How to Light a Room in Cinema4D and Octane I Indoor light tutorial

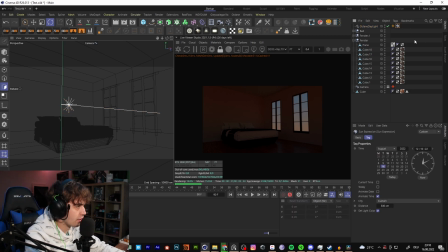It's more accurate, but I like to use something like
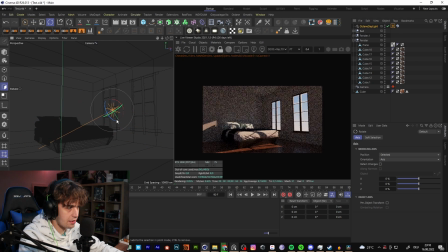something like a custom one where they rotate it and I have more control of it. So now I go for something like this, because we want to light a little bit of the bed.
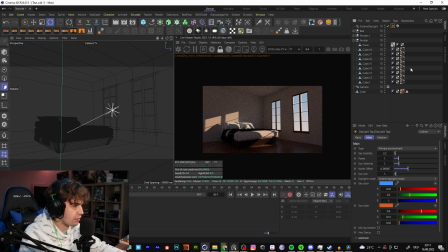And yeah, wait, I deleted for that. So it's really important to mix the texture and use the HDRI.
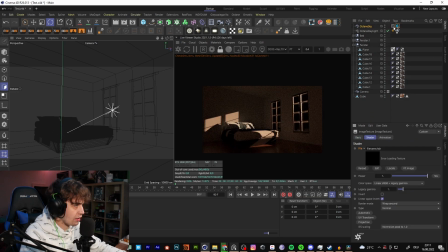And for the HDRI I use the HDRI link from greyscalegorilla, but I don't use the standard one.
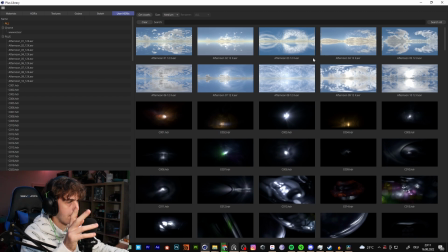So I just use a 3D sky HDRI of the
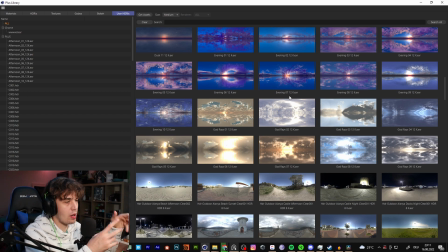library that I have here. I think it's from Mycelium, so when you subscribe to X Particles, you also get this HDRIs and everything.
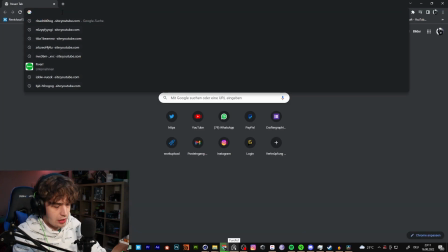So I use this one, but you can also get to Heaven
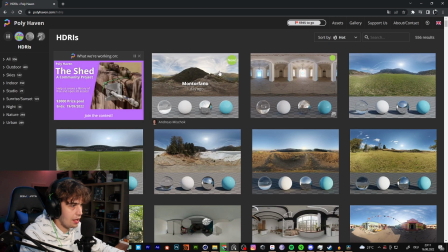and go for the HDRIs, and then you can search for something where you can see
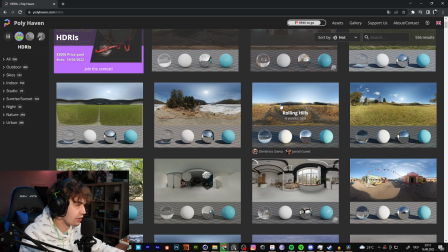many of the sky, or much of the sky. You also can show something like the trees or something, so it doesn't look like nothing is there, and clean like here.
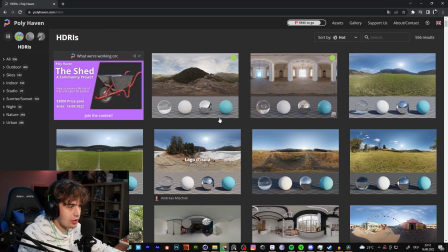So maybe that could help you. So that's not a problem. You also can use this one or this one.
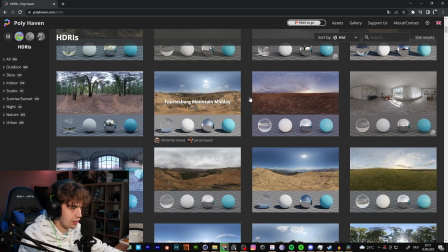This one should be look good. There's two ones, so the problem is to just see the heaven.
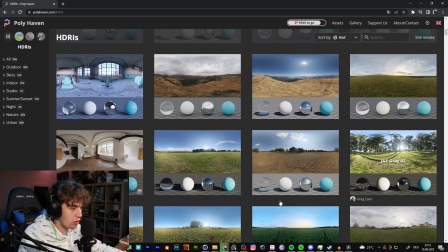Maybe you use just something with a tree or something like this one.
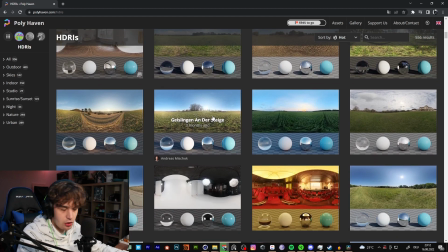This could also work really good. So you can use these free ones.
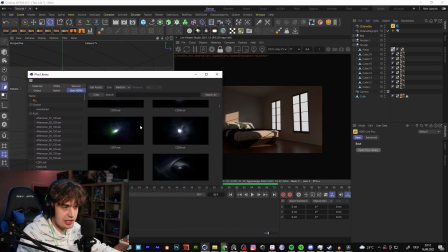That's not a problem. But you should mix your sunlight with HDRI, because you get a better looking environment,
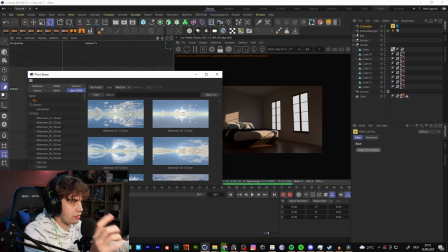because you have a natural 360 light with a physical light that does. So maybe we use something like this. So we have some clouds in here, and as you can see, it's still too dark.
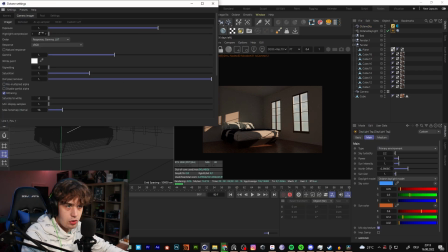So you could just put the exposure up.
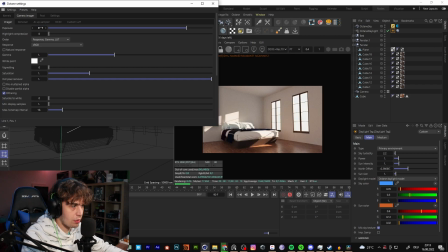That could work, but the problem is you maybe get some problems with rendering, because you set a low res image to a brighter image, and the problem is if you do that, you also brighten noise, and your render could be a little bit have a little bit of problems.
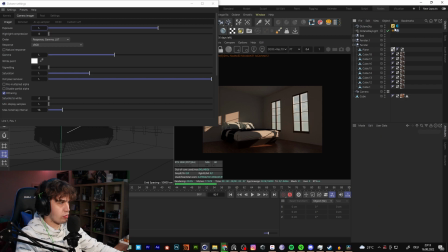So you should mix that. So for this case, I choose something like 3 or 4 in the sun intensity,
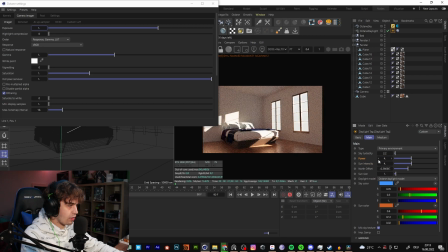and something like 3 or 4 in the HDRI environment to get something looking brighter. And then we turn on the exposure a little bit, because maybe you have a practical example like in the real world, and if you have a
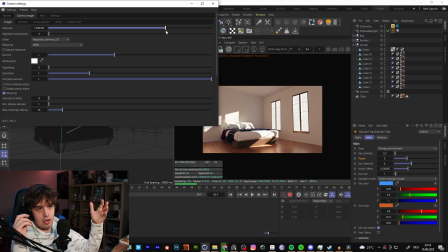indoor camera setting in the real world, you need to set your ISO and your whole camera settings to a brighter image, so everything that is out of your room or out of your indoor looks
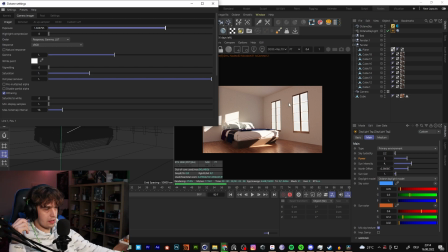over brighted, and it should be looking like that. So that's because we do something like this. That works fine. We can also play with the highlight compression. That fixes a little bit the highlights, but as I told you, you need a little bit of highlights. So now we have a bright image.
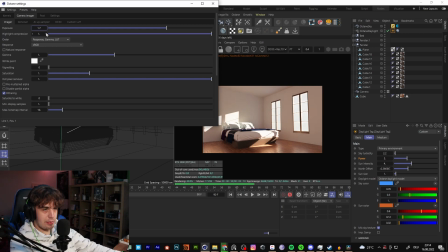Maybe we take a number of on the exposure of 1.7, and that should work for the lightning.
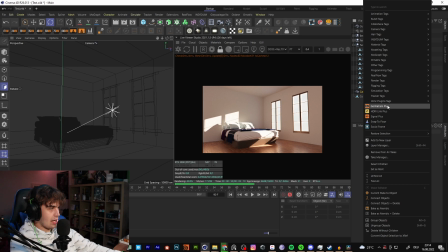So I also add a Octane camera tag,
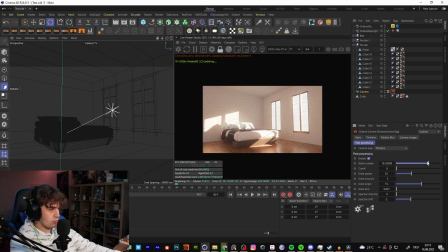and I add some post-processing bloom and put this a little bit up, just a bit. And I also set the depth of field a little bit more up.